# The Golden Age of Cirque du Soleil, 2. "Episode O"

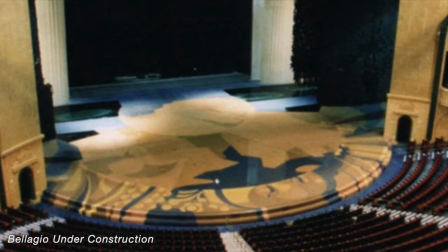261s
In the end, they were able to convince Steve Wynn of the idea. Steve, in an interview, said that he gave Franco everything Franco asked for.
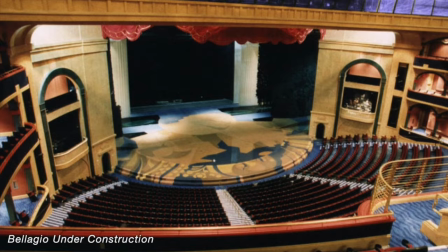268s
He wanted six months of rehearsals in the space, which meant they had to build the theater before the hotel and allow the creative team to rehearse on-site until the casino opened.
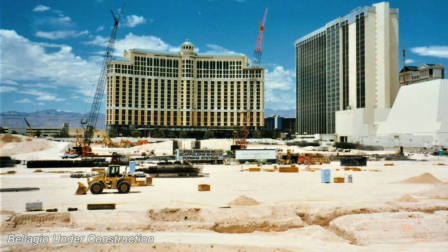278s
He wanted a live audience to see what their genuine reactions to the show were.
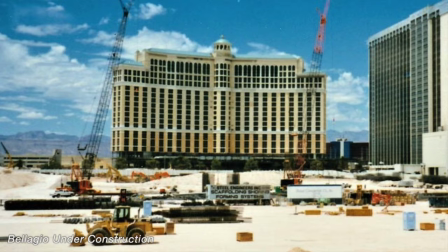282s
Steve Wynn organized buses for members of his staff and their families so that two or three times a week, 500 people could attend the rehearsal. And to this day, there's a sense that O is sort of a show that has a hotel built around it. It's also important to remember that towards the premiere of this show, Franco Dragone is having medical issues with his heart. but they completed the show and it premiered on October 17th, 1998.
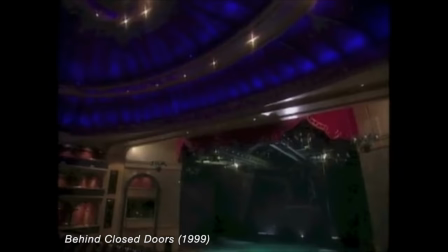308s This is the hottest ticket in Las Vegas and one of the most expensive with seats starting at $90.
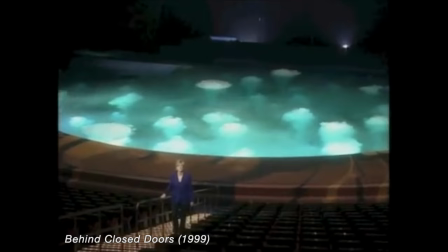314s You are inside the state-of-the-art 1800-seat auditorium built specifically for Cirque du Soleil's O production. The cost? More than $95 million. No other show of this complexity exists anywhere.
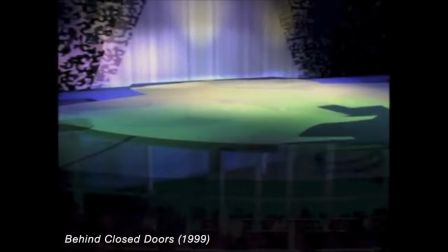329s We have an elaborate series of stage lists that are quite remarkable.
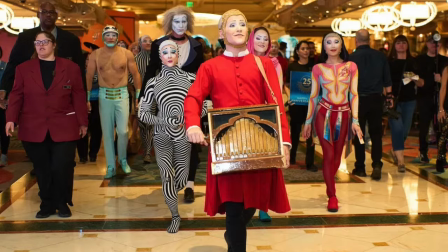333s At one moment, we can have a solid stage, and then another, we can have an entire stage go completely to 25 feet of water.
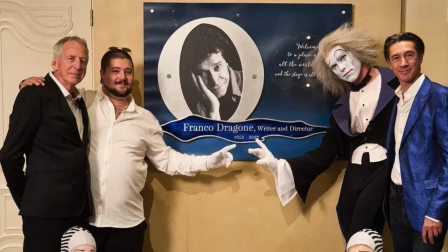341s
On October 17, 2023, they were able to celebrate their 25th anniversary and dedicate a plaque to Franco Dragón in the entryway of the theater. everything i'm going to talk about now is something that we see consistently building or applying to all of the different shows in the in the golden age they are the underlying traits that franco dragone infused his shows with the first element is maybe the most obvious one the physical performance the physicality of
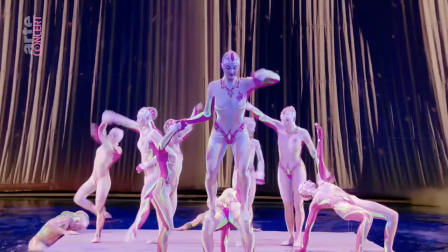374s
the shows the physical performance is the beating heart of show, it's the engine of the show.
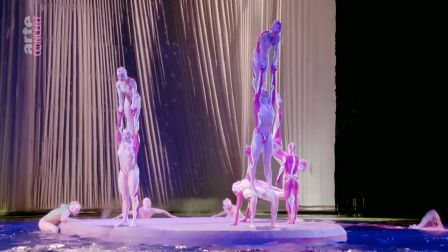380s
I think Franco Dragone understood that when people observe a physical performer doing something impossible,
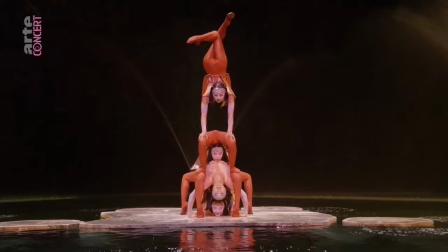388s
it creates a vulnerability. When you've shown somebody six or seven or eight impossible things in a row, it suspends their disbelief.
Okay, we need virtuosity, we need performance. We want that people go over themselves.
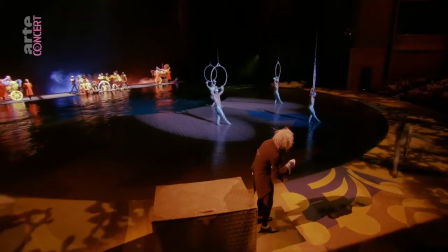404s
And you can play with them a little bit. You can show them other strange things that are impossible or strange things that are funny or interesting.
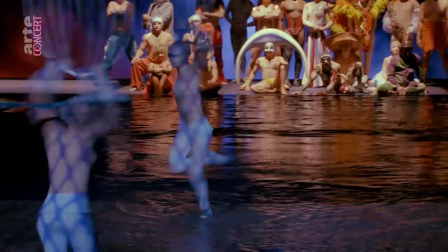411s
But this is the engine of these shows. It's the physical things that they're doing that are propelling the show forward. It's the reason why people show up to see these shows. And I think he always understood that, that that has to be the thread that runs throughout the show.
And you know, all the artists there, circus art artists, they were not talking about their acrobatic things or things. They were talking about the character, their character. What role they play in the show, not the salto they do. Even though they love to do the salto and to push the envelope. But you always, you push for behind the salto, you must have an intention. Yeah, what do you want to tell? What do you want to tell with your salto?
I think Franco Dragone understood that if you try to do traditional narrative where you're just focused on telling a good story and developing characters, you're going to be competing with the reason why people are actually there. They're there to see people do contortion, they're there to see people do flips.
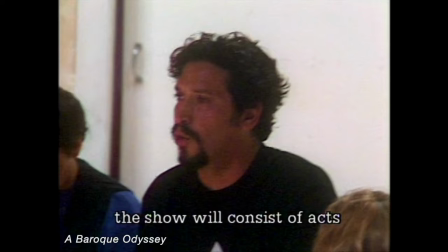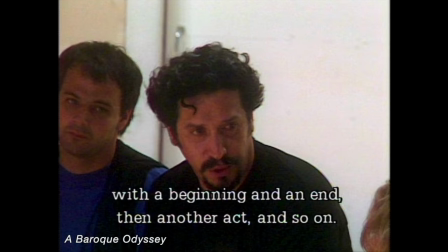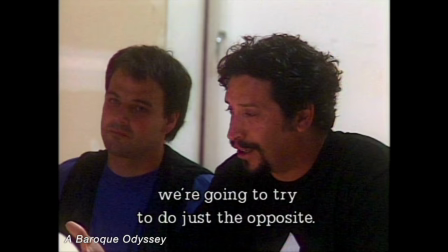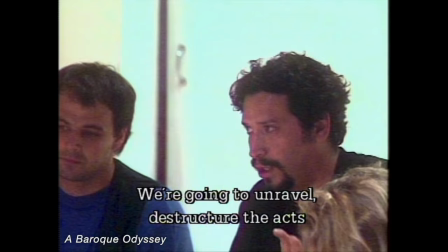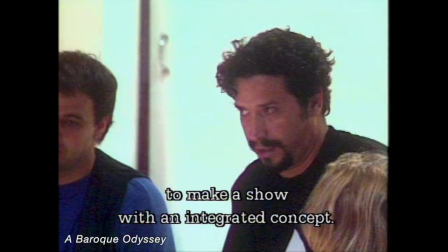492s We're going to destruct the numbers to make a spectacle integrated in the way.
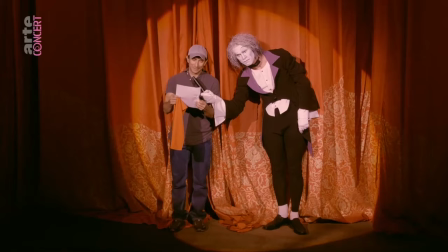498s
And while Franco is pursuing that integrated concept, he uses a simple plot to tie the show together.
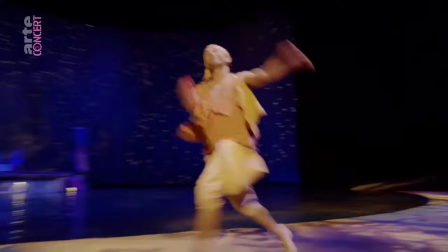503s
The theater manager picks an audience member, draws him into this world, and takes him on an adventure.
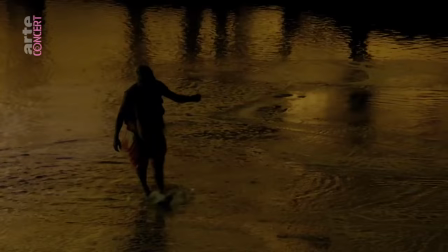508s
There's an aphorism that there are only two plots.